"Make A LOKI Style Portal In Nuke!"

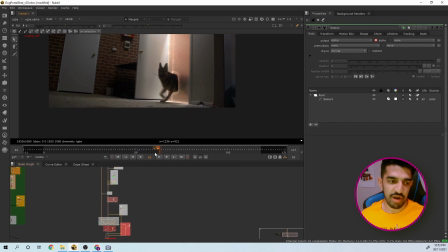1212s
The other thing I want to do is, because it's a fairly bright thing, it's going to cast a bit of light on the ground,
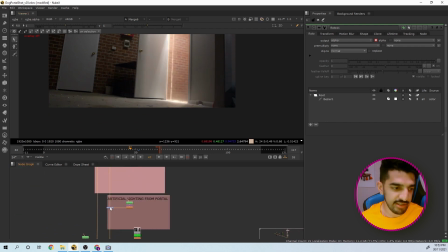1218s
and that's also the exact same effect of putting a grade node
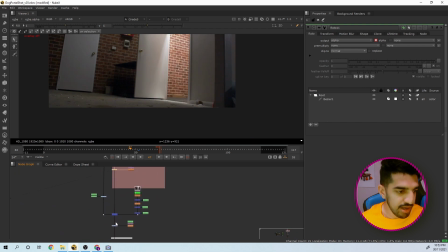1224s
with a mask on it, and the kind of angle of the mask is kind of angling out of the doorway, so as if it's casting light through a hole.
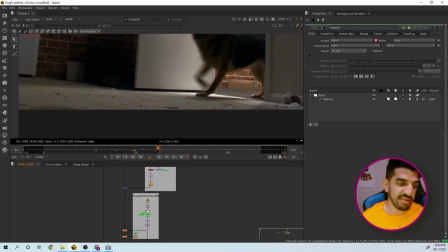1233s
And then a really, really cool effect, probably my favorite effect, is adding an optical glow to things. And I don't know what it is about glow effects, it just really helps sell the shot. It looks very pretty, it just marries everything together, and there's a certain setup I like to use for this.
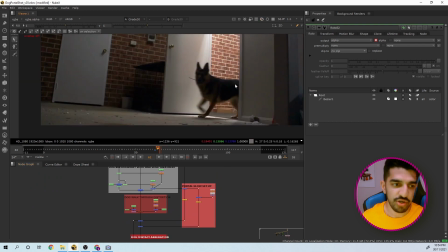1251s
What that is exactly is, because the dog walks in front of the portal, he's going to be blocking some of the light coming from the edges. And if you think about how a camera lens is looking at light,
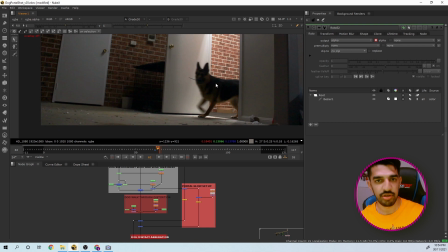1270s
if something walks in front of light, that thing is going to occlude whatever the light source is, so that any glow that happens into the lens, it's going to be obscured by whatever's blocking it. So to explain that simply, I've got the
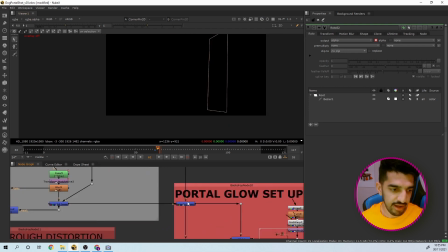1291s
front edge of the portal, and I used a stencil that basically cuts out the dog Roto from the portal itself, and then on top of that I put my
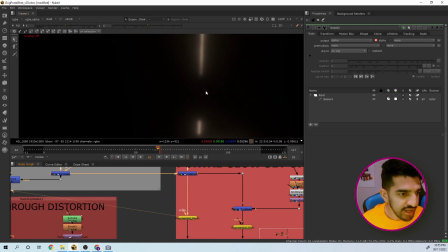1308s
exponential glow effect. So now you can see there's some little gaps here that occlude the glow. That's actually the dog going over the portal, and that just helps give a nice light wrap over the dog, and gives it a bit of, just ties everything together really well, I think.
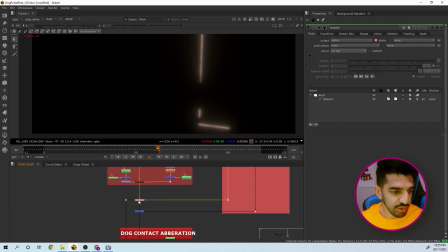1326s
So if we look at that here,
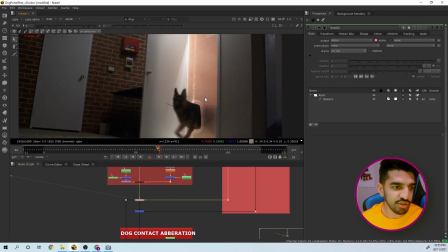1330s
we can see this nice soft glow effect happening over the whole shot.
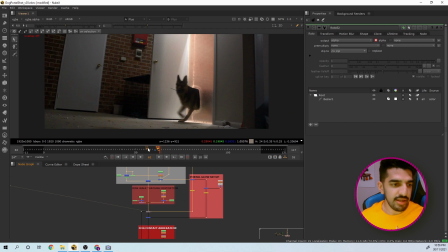1337s
And to give it this kind of rotating trickly effect that goes down the edges, what I've done is also I've got
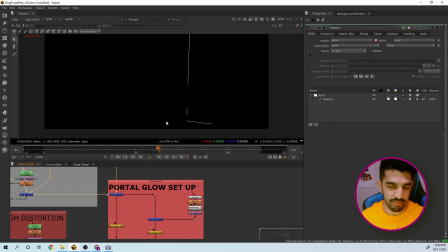1350s
under the same stencil and under the edge of the portal, I've got a stencil node
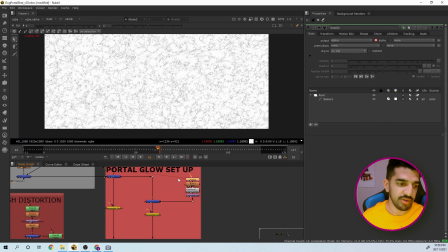1357s
that's driven by a noise node that's animated going downwards like this.
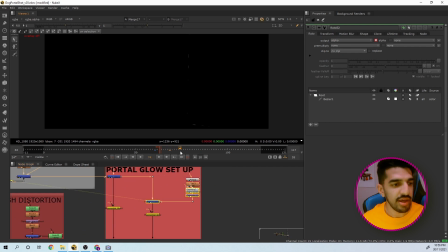1362s
So now if we look at the actual edge of the portal, we see these lines going down,
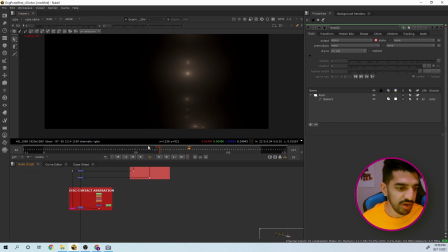1367s
and underneath that I've put a exponential glow, and then plus that on top of the shot itself.
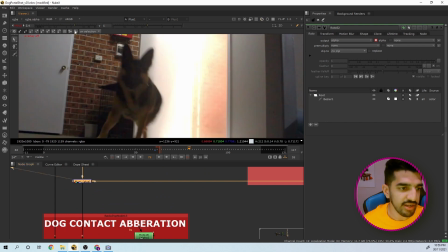1375s
So now we have this sort of organic pulsating effect that I think looks really good.
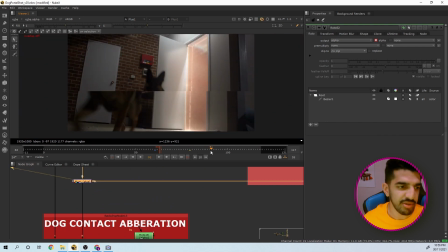1382s
It doesn't really happen in the show itself, but I just wanted to add some of my own kind of artistic flair to it,
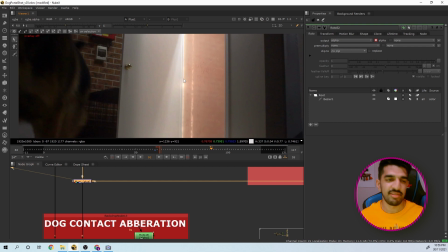1389s
just to make I wanted to give the portal a more organic feel.
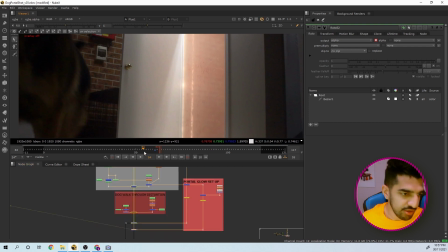1394s
Also, as the dog walks through the portal,
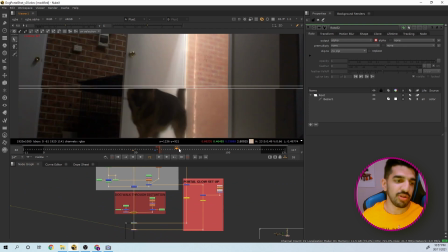1399s
I wanted to make the dog feel a little more integrated with the portal and make it really look like it is going through something.
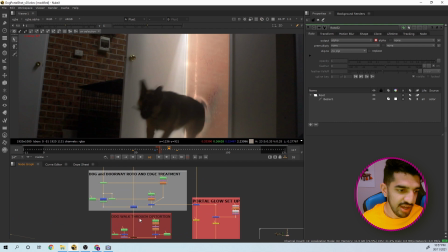1405s
So I've used the roto of the dog and just put a grade node over
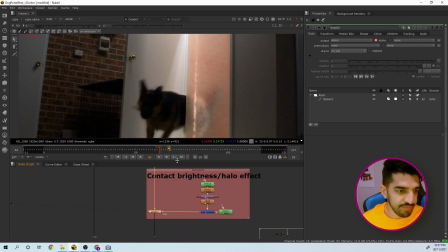1412s
the actual plate. So here's my dog roto, and then here's a grade node. I basically just lifted and multiplied up to give this nice halo-y effect,
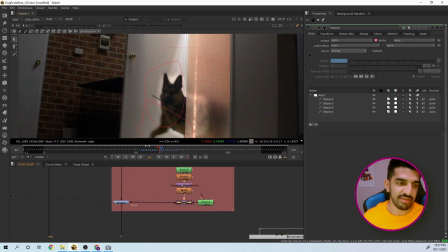1424s
and then also to make it look like it's not completely just giving an overall halo effect, because we are using the complete roto of the dog. I used a stencil node and only cut out areas that aren't actually over the portal.
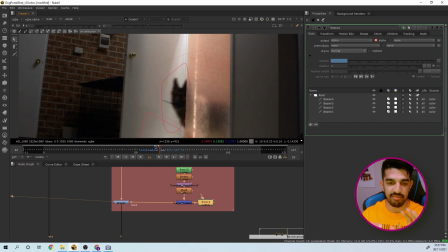1441s
So if the dog's nose is poking through, I'm going to have this mask that's cutting off the front edge, because I only want the effect to be over where the glass is going to be. So it's almost like a fake
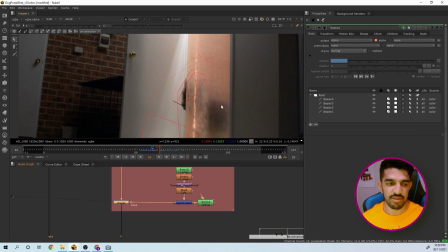1457s
way to show that there's some depth into the effect.
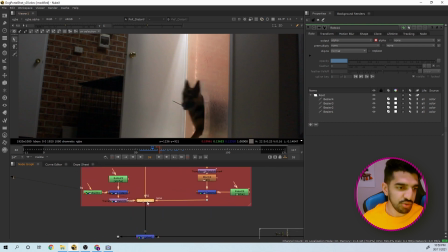1462s
And then lastly, I added a bit of a distortion using the same roto around the dog. I wanted it to look like it's kind of rippling through as he goes in, just to add a bit of nice integration to the shot.
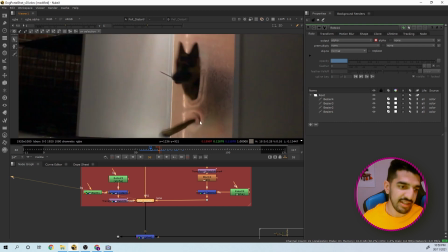1475s
So as his paw comes through, I like that the portal ripples out and there's sort of a circular
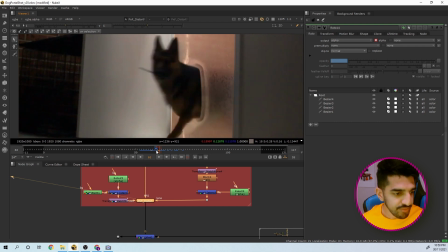1483s
distortion going around the dog. And then just as a final touch,
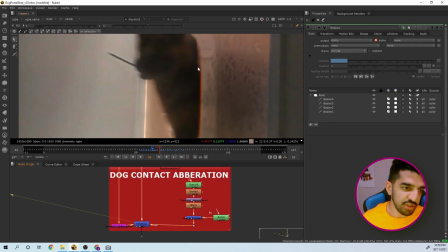1488s
I added some chromatic aberration on the edge of the dog as he comes through, just to give it a more sci-fi look.
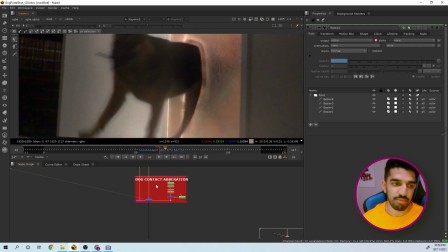1496s
Just because we're looking at a prism, there's going to be a lot of distortion, going to be a lot of RGB separation and things going on like that.
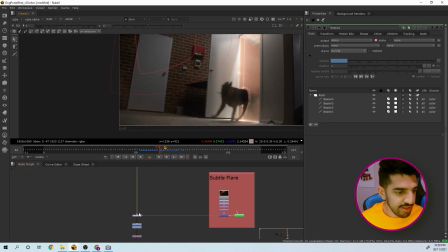1507s
And then just as a final touch, there is a very, very subtle flare happening,
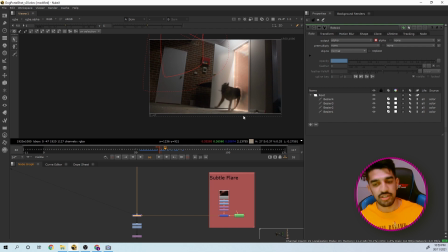1513s
because I'm assuming the portal is releasing a lot of light energy, a lot of energy that's going to be blooming into the lens and causing some artifacts. So just a little subtle flare. You don't need to add that.
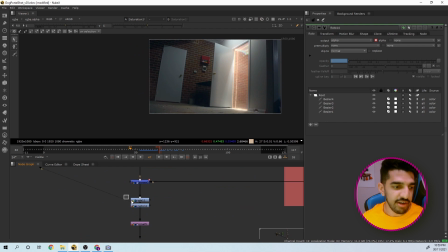1528s
I personally like it. And then a final look grade that goes over the shot, and you basically have a Loki style portal effect with a dog walking through it. I did explain this pretty quickly, and admittedly it took a while to get this to look exactly right. I'll be honest, creating the actual portal wasn't very hard, and for you it's not going to be very hard either. You can, to be honest, go to any YouTube tutorial and look at how to make a cool looking portal, which is going to give you a nice looking image. But what I like to focus on are the finer details, the things that VFX supervisors are going to look at and pick on for you to take the shot from a 90% to 100%, such as edges, contact shadows, little integration details that you can add in, things that you don't usually find in the shorter form tutorials online. But the purpose of these tutorials is to show you how we approach shots in an actual studio environment and basically replicate that for you guys so that you can have the same practices. And when you do apply for jobs, you can demonstrate that you have the ability to QC your own work, to focus on the little details, and just take your shot from that 90% to 99%. So I hope you took something out of this tutorial. I really would like you to go out, shoot something on your own, create this effect by yourself, just do something, and I hope this really benefited you guys, and I'm very excited to see what you guys do. Thanks.